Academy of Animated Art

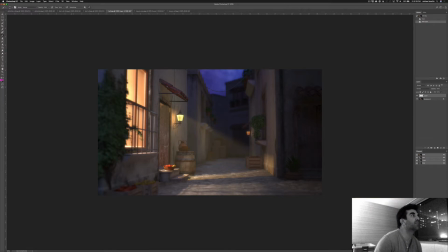(4:06)
And I think that some of the elements from the assets, from the reference you're really pulling in,
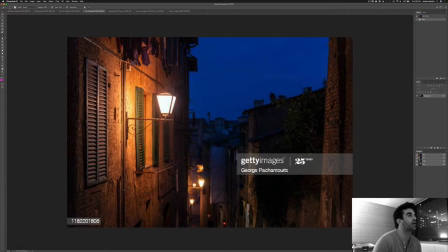(4:13)
like the way that there's this bright patch here on the wall and it kind of fades off is really nice. And you are
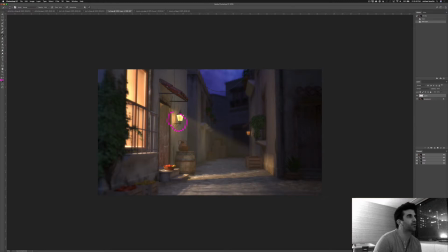(4:21)
able to simulate that a little bit here, like that, and like in that region, it's working out pretty well.
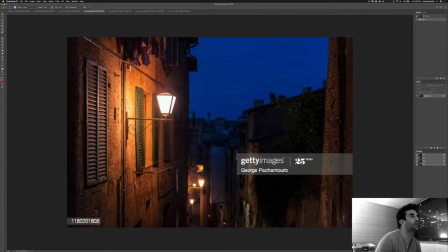(4:29)
The color is a little bit, so it's a little bit warmer here on this one.
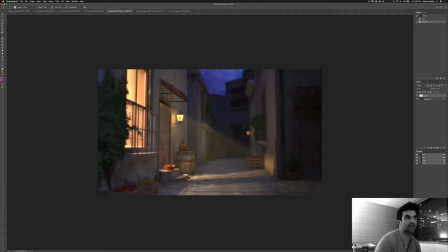(4:35)
The reference is a little warmer than this light here, and it's a little bit less red than this one. This light feels very red. This one feels very yellow. And what we're seeing is the reference is something that kind of balances in between.
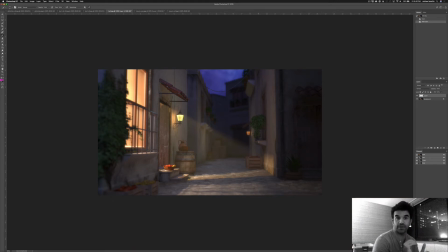(4:48)
So I would kind of pull those more in line. It's good that they're not perfect, but it would be better if they were, I mean, perfectly aligned with one another, but it would be better if they were a little bit closer together and a little bit splitting the difference. The other thing that I'm really noticing is
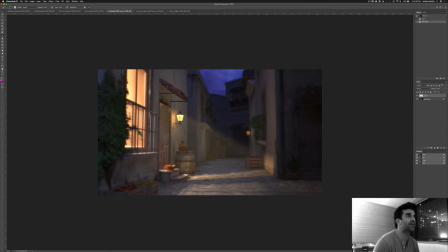(5:05)
this back wall back here and some of these areas in shadow are a little bit flat.
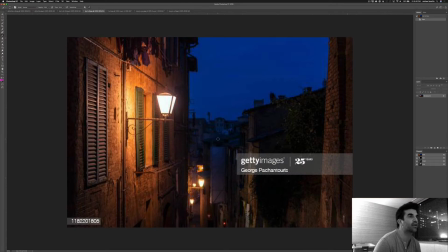(5:12)
Like we need to generate some more shaping, and what we're seeing, like look at the reference and look at like what's going on this wall. And in some of these walls, like we're getting variation differences between the sides, and especially here, there's warm light kind of bleeding up this way, and it's creeping up the wall and creating some really nice visual shaping there.
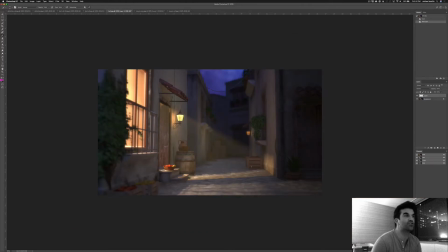(5:31)
Where here, it's just kind of that one solid color. So it'd be really great if there was maybe some light bleed on there, and there was just like a touch more warmth, so that as it goes up the back wall, that would be really nice. Additionally, I think we can go a little darker in the foreground here.
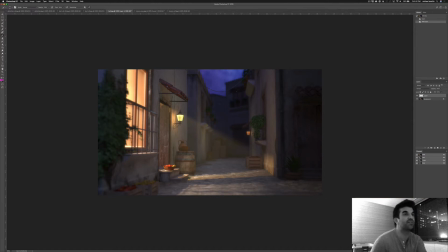(5:49)
I think this area in front of the window can go darker, and that can create some nice vignetting. Perhaps maybe a little bit of darkness in here as well. And then this light spilling out of the window is really nice. It would be nice if there was like a little more focus on it.
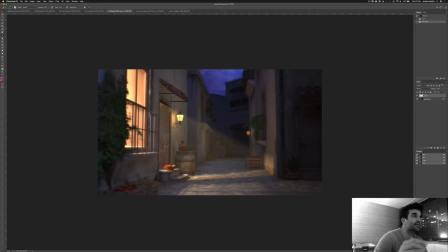(6:05)
So yeah, I guess like the overall sky or fill value that you're using, just bring that down a little bit to draw some more attention into this area here. Like we can take this, just mock this up. Oh.
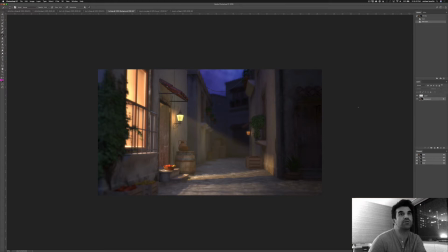(6:21)
Sorry. Popped in my other window there. So let's take this. We'll copy the whole thing.
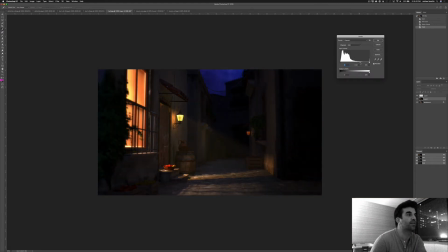(6:28)
We will crank down like this darker value to maybe somewhere in there,
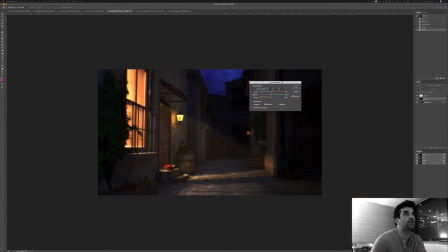(6:37)
and then we will color correct it so it's a little bit more blue. Maybe somewhere in there would be nice. And then what we can do, and again, this is not how you're going to do this.
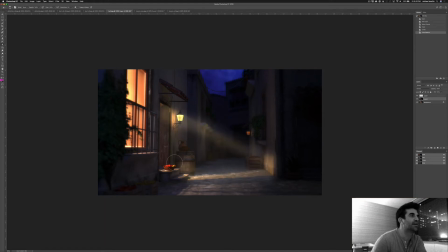(6:52)
This is just like mocking up some of the values. And then we can pull some of this area out. And now what we're seeing is
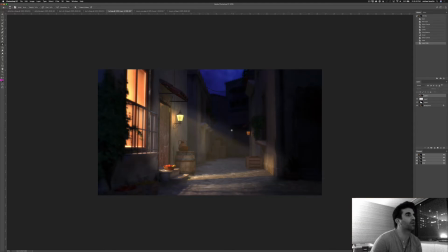(7:11)
a little bit more zeroing in on this central area. And then this would be really nice with a little bit of light, with a little bit of value shift back here. The other thing that's a little bit of a challenge with this set is just getting some specularity on these leaves.
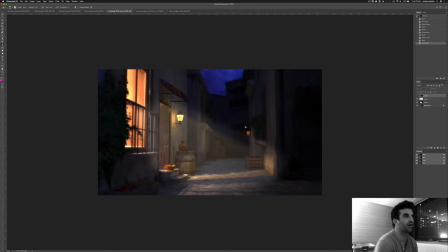(7:27)
You may just need to turn that up or just add some additionally. But I love the way that you're directing the eye. I love that some of your focus is really being drawn to the center. I think that's working out really well. It's just a matter of dialing in some of these values. So you're off to a really great start.
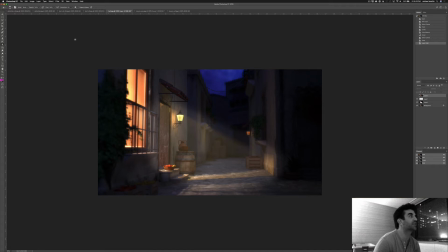(7:42)
And the other thing is, because this window is drawing so much attention here, I think it was in this other reference. Where did I see that? It was a different reference. But basically the idea is we want to create some sort of,
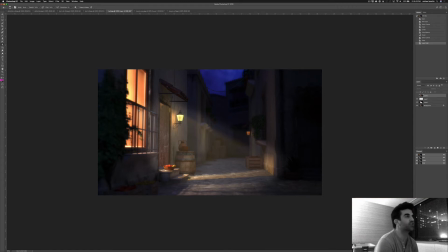(7:55)
you just want to put some objects in front of that window just to create some cast shadow, so it feels like there's some furniture, or there's just a little bit more variation behind that window, so it doesn't just feel like an empty room. But yeah, I think you're off to a good start, and you're moving along really well.